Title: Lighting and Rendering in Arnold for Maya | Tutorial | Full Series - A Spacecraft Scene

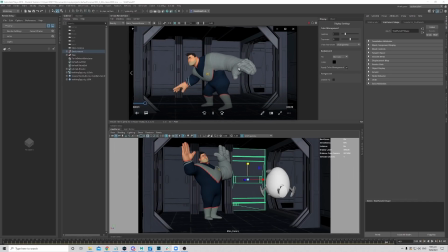8s
Okay, so today will be another demo. So I have this animation from one of the students in 3D Sense, Matt, and he kindly provided the shot for me to do some demos. So very thank you to him.
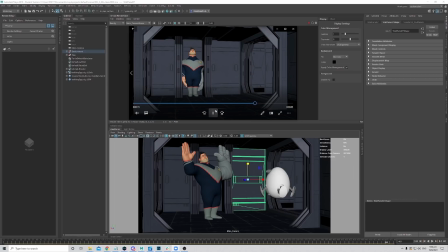22s
And yeah, so now I will just use this to demonstrate how to use mesh light.
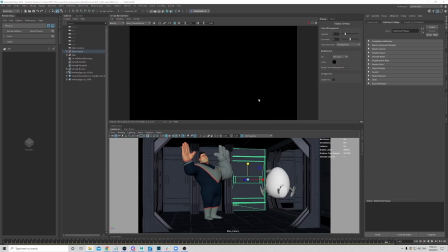29s
I've seen a lot of students that they like to use mesh light instead of area lights, which is okay. Just that sometimes you need to push the samples a bit more to get rid of the noise and stuff.
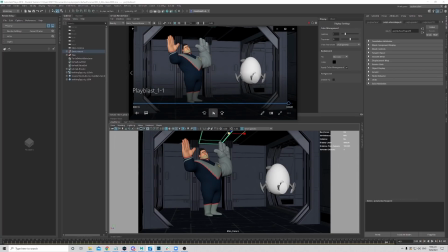41s
Okay, so this is how the animation looks like on the go. So you can see the main character actually walks around the set quite a bit and move around quite a bit. So we probably don't want to flatten the lighting on him.
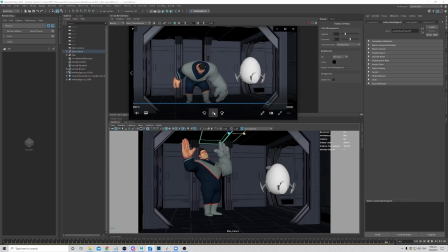56s
And also we want to get some nice shaping on all the key moments where he has all the nice poses, like for example this frame. We want to make sure it has nice shaping here. Then when he turns, make sure we have a nice shaping on him.
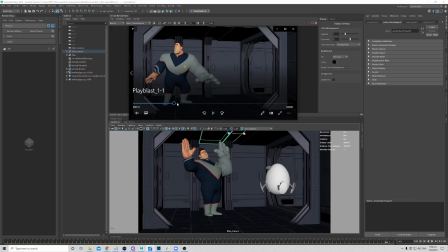73s
And maybe this pose, we want to make sure there's a nice shaping when he goes in to the hiding place. And then when he comes out, we also want to make sure all our lightings it's it's nice. And yeah, of course, the last moment probably want to add some creative lighting as well.
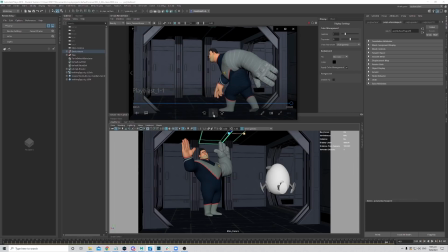93s
Cool. So that's how the overall shot looks like in the on the go. So I think I will start off this by placing, not really placing.
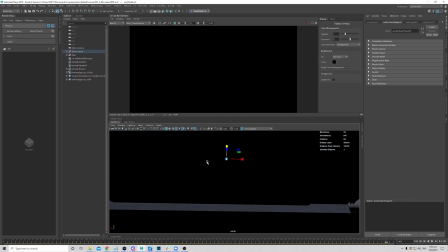104s
I will just use all the geometries like the light geometries that was in the set to change it to a
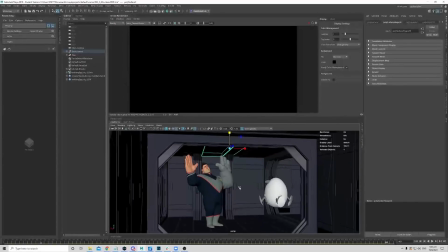112s
mesh light and keep everything physically correct and see how it looks like on the character first before I do any creative lighting.
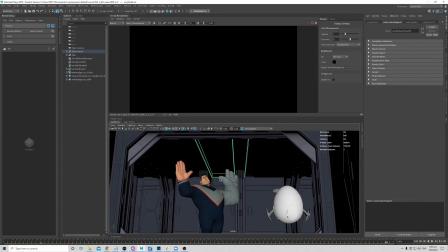119s
Okay, so how to create mesh light? There's two ways. You can select the.
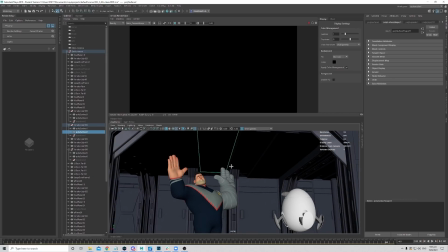125s
Let me just open up the. Okay, so you can either select the face and then go to Arnold,
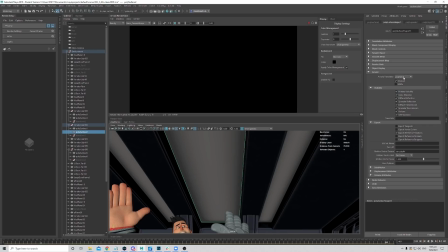134s
and under the translator you can change the polymesh to mesh light. Alternatively, you can go to Arnold lights and you can click on mesh light. It's the same thing. So I'll just use it here since I have it open.
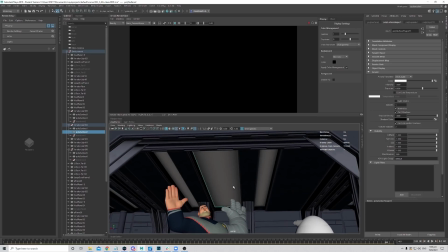147s
Okay, so once you click that, you'll see that it changes um, the geometry to a mesh light now. So I can control the colors, exposure, all the usual stuff that you can do with your lights.
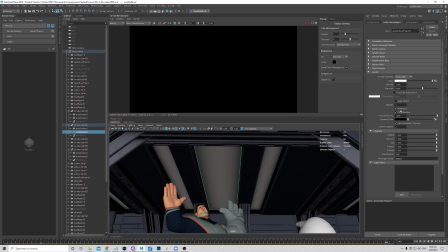160s
And okay, so first thing to note is normalize. So this it's a function where you can click this. If it's enabled, that means you can scale up and down your lights and it will not change.
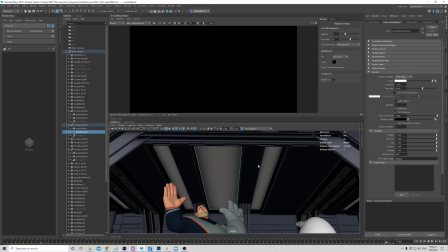174s
So it will compensate the exposure. So if the light is bigger, it will maintain the exposure as it is when it's small. But if you remove this normalize, if you scale up the lights, the exposure will go brighter. Okay, so I do not want to normalize my lights.
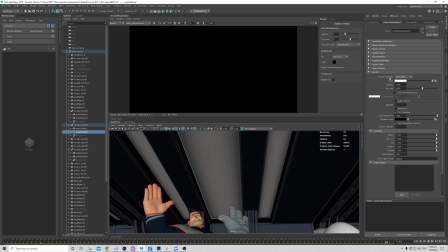191s
Okay, and then you can use your color temperature. And the rest is the similar stuff.
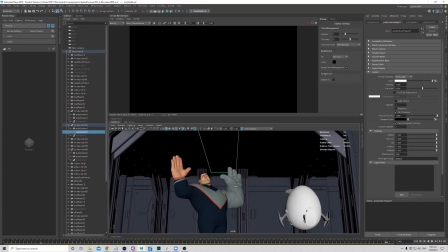197s
Okay, so now let's just test with one light first and see how it looks.
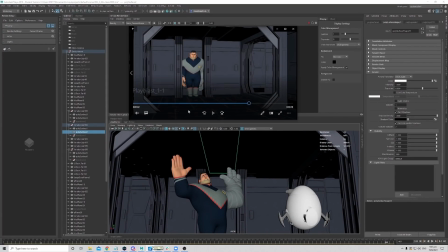202s
Maybe I'll just choose a frame to work on. Let me just choose a nice frame. Okay, maybe you choose one frame where we see the robot and him. So maybe you choose like this frame.
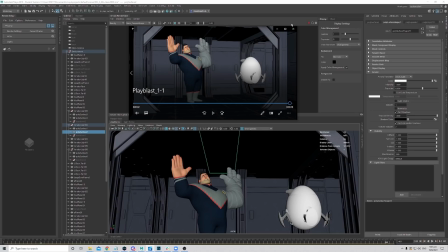218s
Okay, maybe let's just work on this frame then. Okay, so let me just frame the camera.
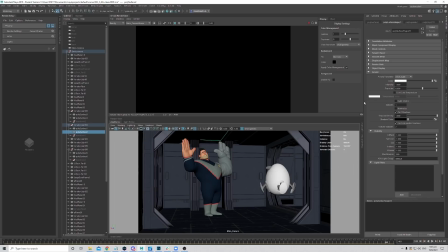225s
Okay, oh, I'm already on the frame. Okay, so this light is already mesh light. I'll just give it some exposure value. So I'll just put 2 and I'll just render it to see how it looks like. Okay, so this is how it looks like with the mesh light. I'll just stop it, don't need to resolve.
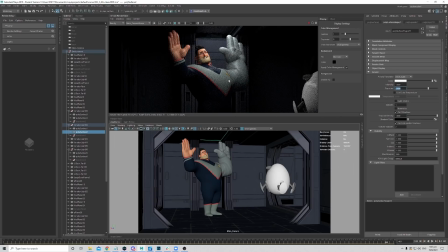243s
Okay, so it looks pretty nice. It gives some nice shaping to the character and also the bot. And but one thing is missing is now the light it's a mesh light. It's not showing itself as a light source.